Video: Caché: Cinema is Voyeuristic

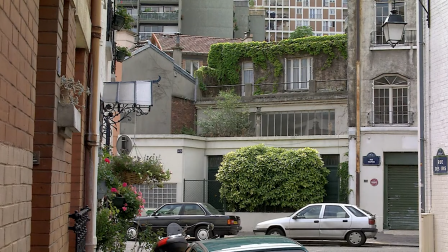What are you looking at? Is this reality? Or is it a memory?
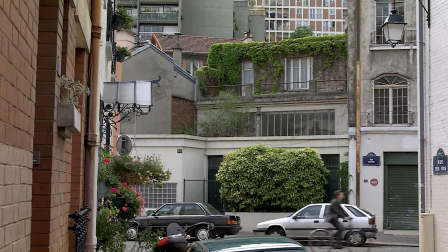A dream? Or is it simply cinema?
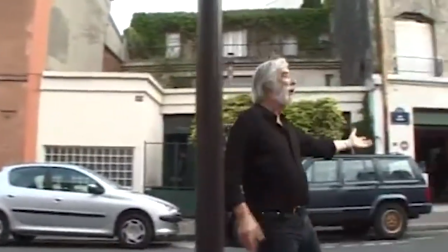Michael Haneke challenges our perception of cinema in cachet.
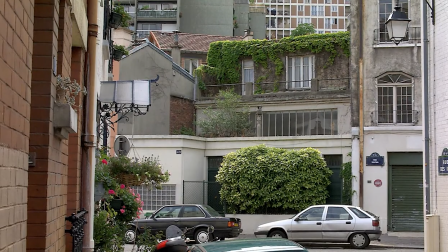The film starts on this wide, static long shot. We think we are looking at reality, a moment happening in real time.
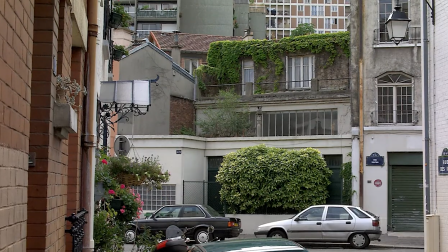But then he does this.
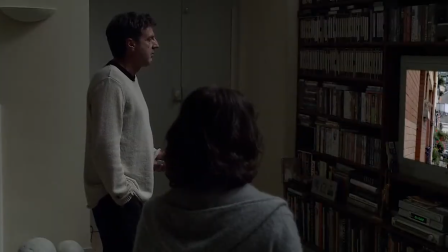It is revealed that the shot is not reality, but a recorded video of George and Anne's home.
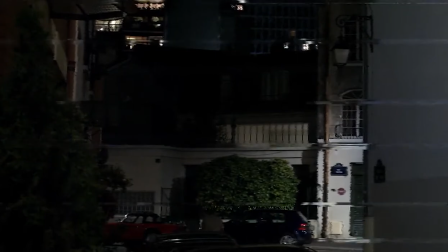They are being stalked and surveilled by a mysterious person,
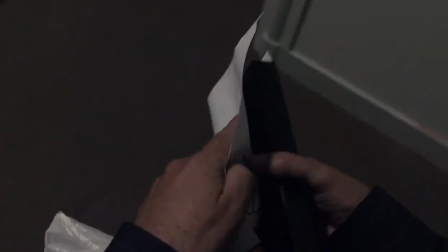who is leaving videotapes at their front door of long, static shots of their home. like this one.
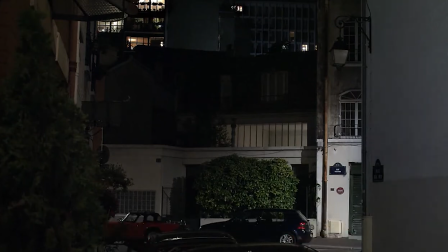We can no longer trust the director and moving forward we will question every static long shot.
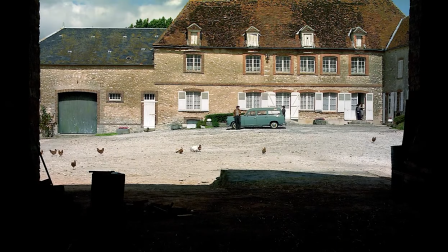Is this real? Or this?
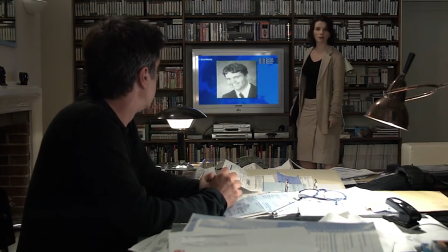The film employs realistic conventions like deep focus so that the audience will equate the film with reality. The world mirrors our own.
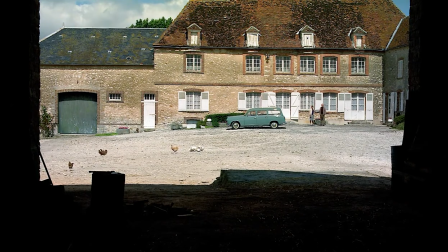He then takes it even further when he uses those same documentary conventions to convey George's dreams and memories.
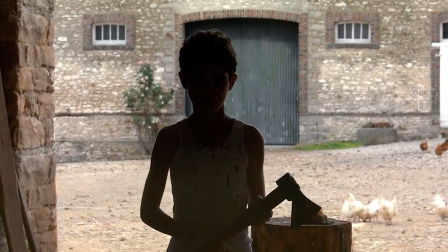What is cinema but looking into another world? A character's dreams, memories.
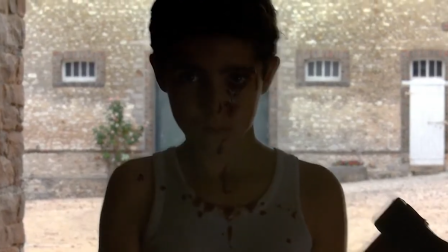But he goes even further to challenge the ontology of cinema.
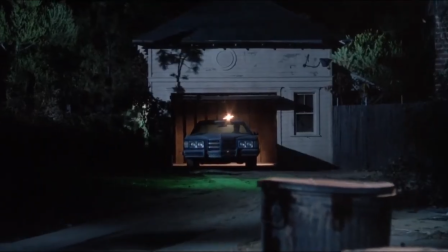Hanukkah equates cinema with voyeurism. Voyeurism is a term that specifies a conduct of someone who is engrossed
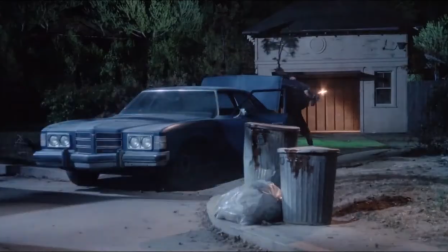in prying on the personal affairs and lifestyles of other individuals.
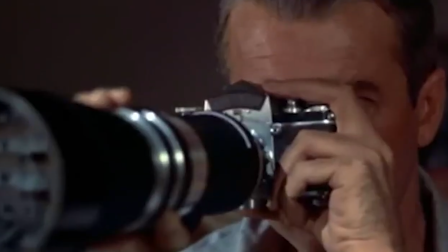Voyeurism has deep roots in cinema, but most often we see the voyeur and we are never misled by the perspective of voyeurism.
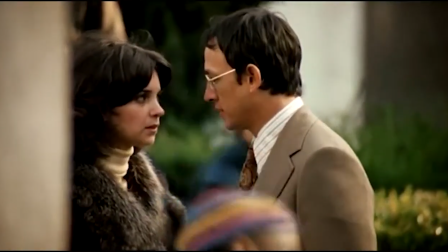These films consist of plots and themes that are about the physical watching of others.
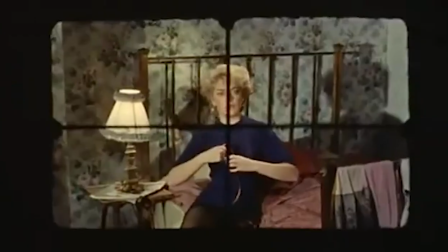We are seeing things through their eyes, through their lens. We understand their motives.
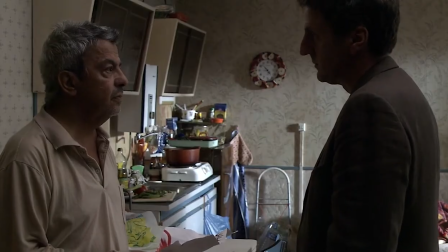But in cachet we do not know who the voyeur is.
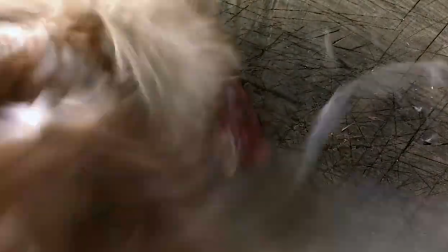Instead our perspective is through George. We see his memories, his dreams.
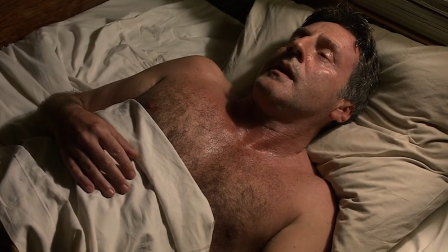We begin to empathize with him, but we cannot look away, and we are engrossed by his secrets.
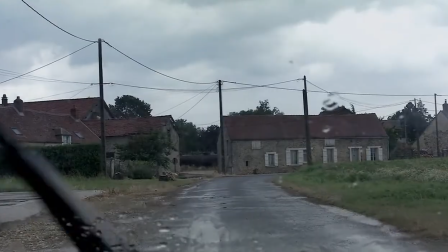It's different being watched and watching.
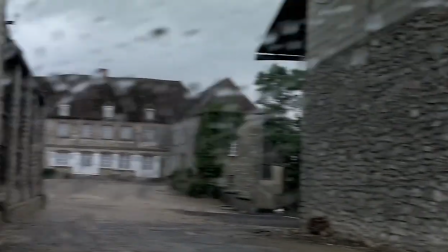Caché puts you on the other side of voyeurism, which creates empathy and comments on the darker side of voyeurism.
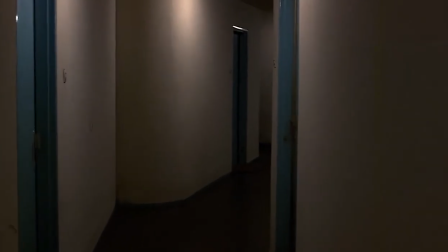You cannot empathize with the voyeur in this case. We are constantly questioning who is the voyeur, and why are they doing this to him.
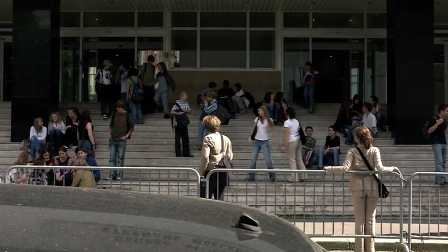Ultimately, the identity of the stalker is left ambiguous. The truth is there if you can see it, much like reality.
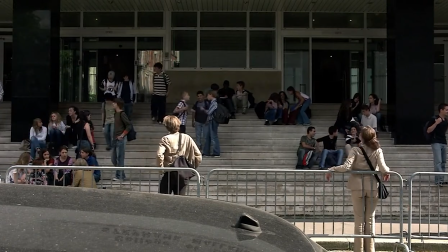Hanukkah does this to challenge the connection between cinema and voyeurism. He is asking, who is the real voyeur here? Is it Hanukkah?
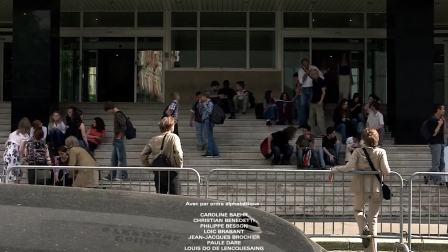Or is it us, the audience?